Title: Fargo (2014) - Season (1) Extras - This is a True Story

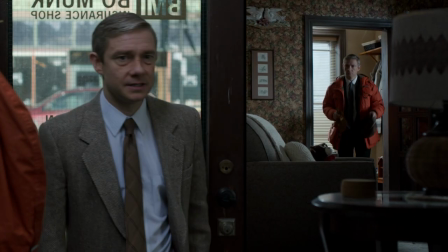(8:21)
Because I thought this job on its own merit is worth doing. And I hope that people will be surprised by it.
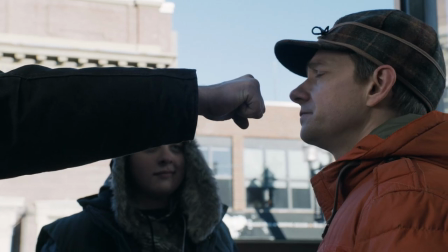(8:28)
And as an audience member, I want to be surprised. I don't want to know in the first five frames who everybody is and all they will ever do and all they will ever be.
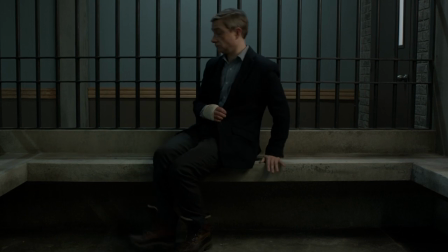(8:35)
I want to be surprised. and Leicester certainly has the capacity for that.
Mr. Nygaard? Yeah. Ooh, hiya.
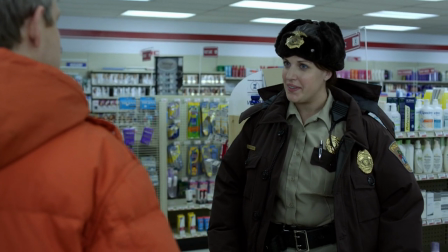(8:41) Hi. Deputy Salverson again. I just have a few more questions. Is now a good time?
I booked the show and thought, maybe I should watch the movie again.
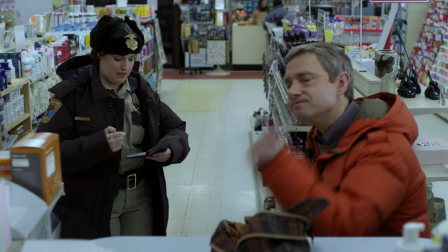(8:49)
It's been years, and I thought, maybe not. Maybe that's the worst thing that you could do. So I waited about five or six weeks, I think, into filming to watch it again.
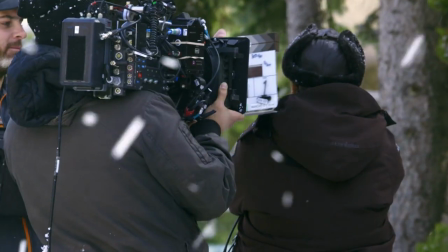(8:56)
I wanted to make sure I kind of had a handle on Molly before I took a look at Margie, so I didn't fall into any patterns of this other really strong performance.
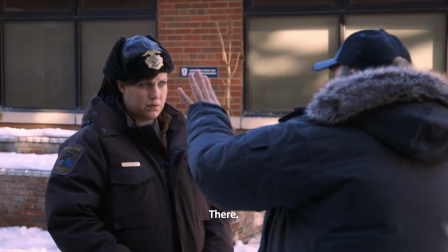(9:05) She's screaming to see who it is, and right there, she realizes you.
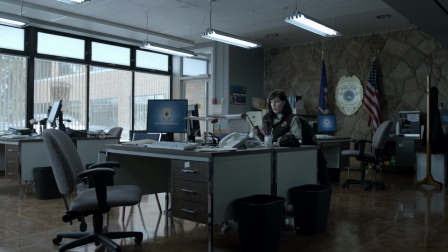(9:11) You. You again.
But, you know, I think that the main difference between these two women that they very wisely have focused on is that Margie is the chief.
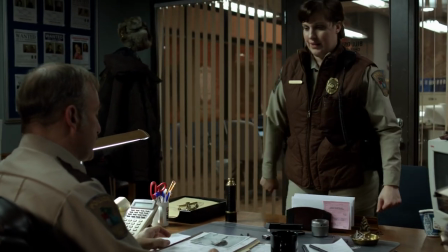(9:19)
You know, she's been doing this for a long time, and she's in charge, and Molly is not in charge.
Here's the thing.
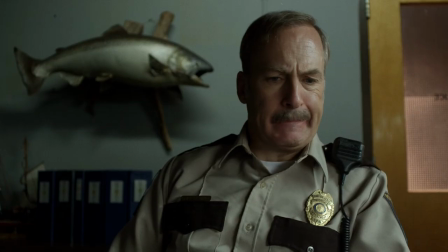(9:25) I took the photo, and I showed it to Lester. Gotta say, I'm super ticked here.
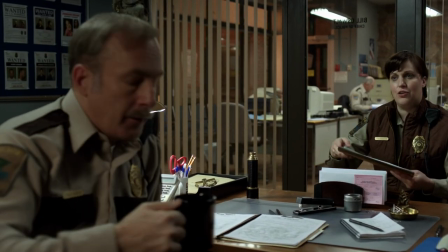(9:32)
That's such a defining part of her personality and her role is that she is surrounded by fools in a lot of ways and should be in charge.
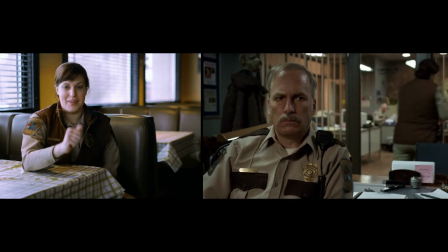(9:40)
Should very clearly to both her and probably the audience be the one who's in charge, but she's not.
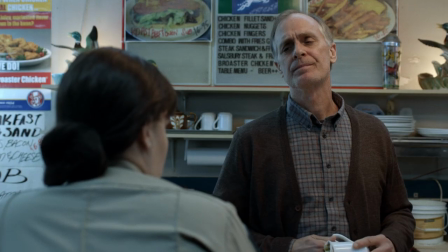(9:48)
Because we have ten episodes, right, naturally you just have to have more story. There's just more of an infrastructure you need to build and more characters are required.
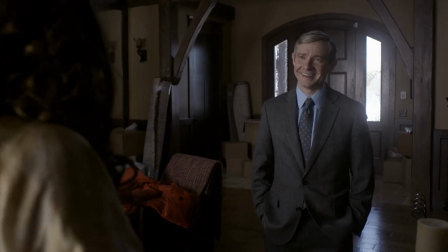(9:57) Why Lester?
The pilot is all about Lester and Malvo.
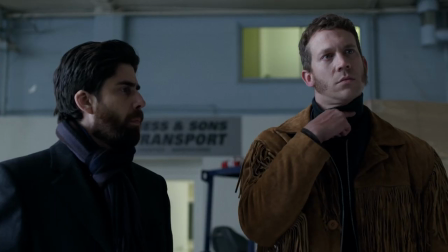(10:01)
We meet Gus at the very end, but then we start episode two with Wrench and Numbers, and we introduce Stavros Milos, the supermarket king.
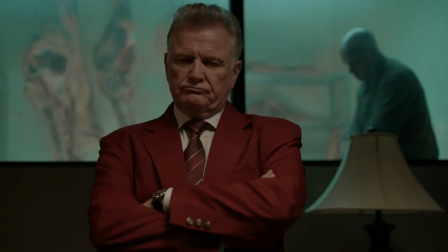(10:09)
You know, the universe has to expand so that you can put all the moving pieces in place to build toward your endgame.
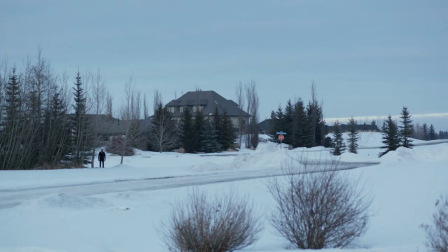(10:17) Oh, hello, you.
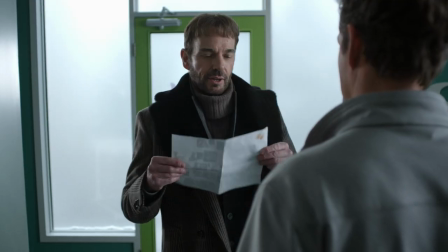You know, obviously, the movie is a true story that wasn't true, and the show is definitely not true. I mean, none of the things... I mean, I didn't go out and hunt down a true crime story and adapt it to my purposes. We just made it up.
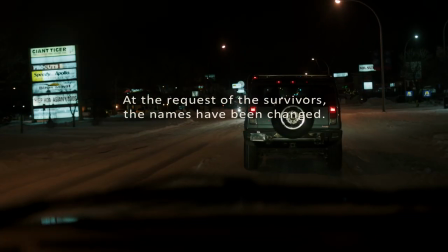(10:38)
But I think what that disclaimer did on the movie that was so interesting was it allowed them to break the story in a non-traditional way.
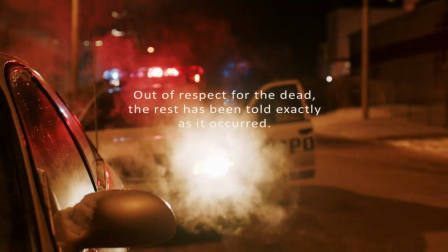(10:46)
It allows me to introduce Gus Grimley on page 50 of the script
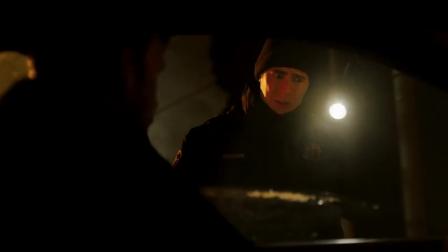(10:51)
because that's the moment in real life when his character intersected with Malvo's character.
We could do it that way.
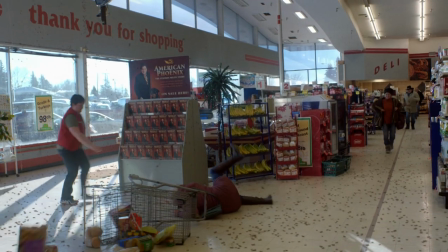(10:57)
And it also allows me to do those truth is stranger than fiction moments and go well I'm just telling you how it happened I'm not saying
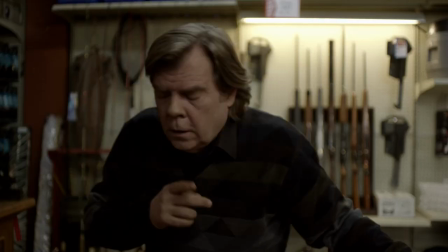(11:05)
it makes sense I'm just telling you how it happened tell you what you give me $55 I'll give you the socks and throw in this 12 gauge
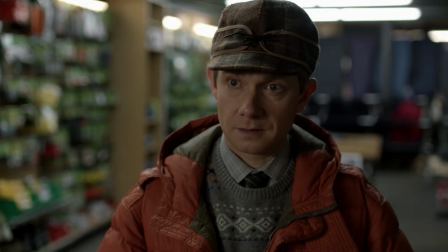(11:12)
and the best example of that is the Mike Yanagita character you know there's a moment in the movie where Marge gets a phone call out
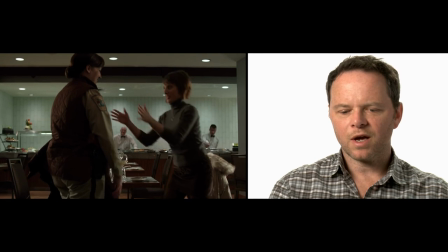(11:20)
of the blue from this guy she went to high school with and she ends up having lunch with him at the Radisson and he tells her the story
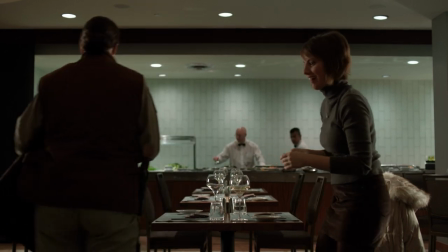(11:27)
about this girl from high school that he married and then she got leukemia and she died and it's so tragic and he's so lonely and then later she finds out that it's not true that he made all that up and there's a restraining order against him and you're like why is this in
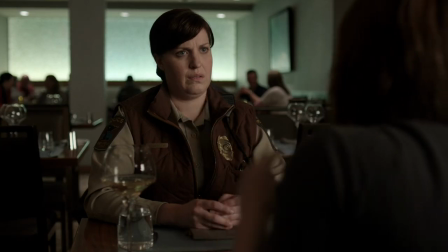(11:40)
the movie and all these baby spiders popped out of his neck it's so odd it has to be true like they wouldn't have put it in the story unless it was a detail
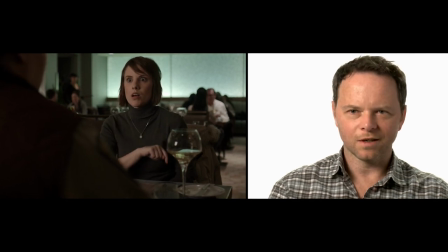(11:48)
it's very oddness adds to the truthiness of the movie and so from my very first meeting with FX,
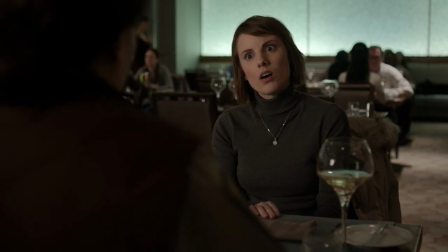(11:56)
I said, what is our Mike Yoniguita? That is the question.
I heard about what happened.
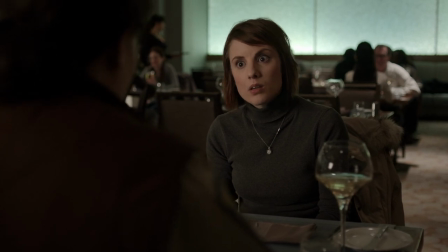(12:02) The murders.
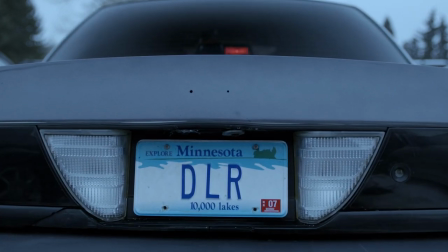(12:04)
But there are lots of little Easter eggs throughout the series that I would read a script and then read the script again and be like, oh, my gosh, that's from the film.
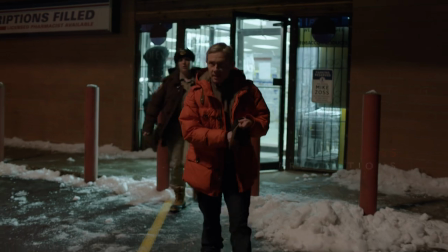(12:12)
And I'm sure that for people who are, like, real Cohen buffs, there will be even more that I didn't even notice, because I know that Colin noticed things that I didn't notice, and he'd tell me about it. I'd be like, oh, that's right.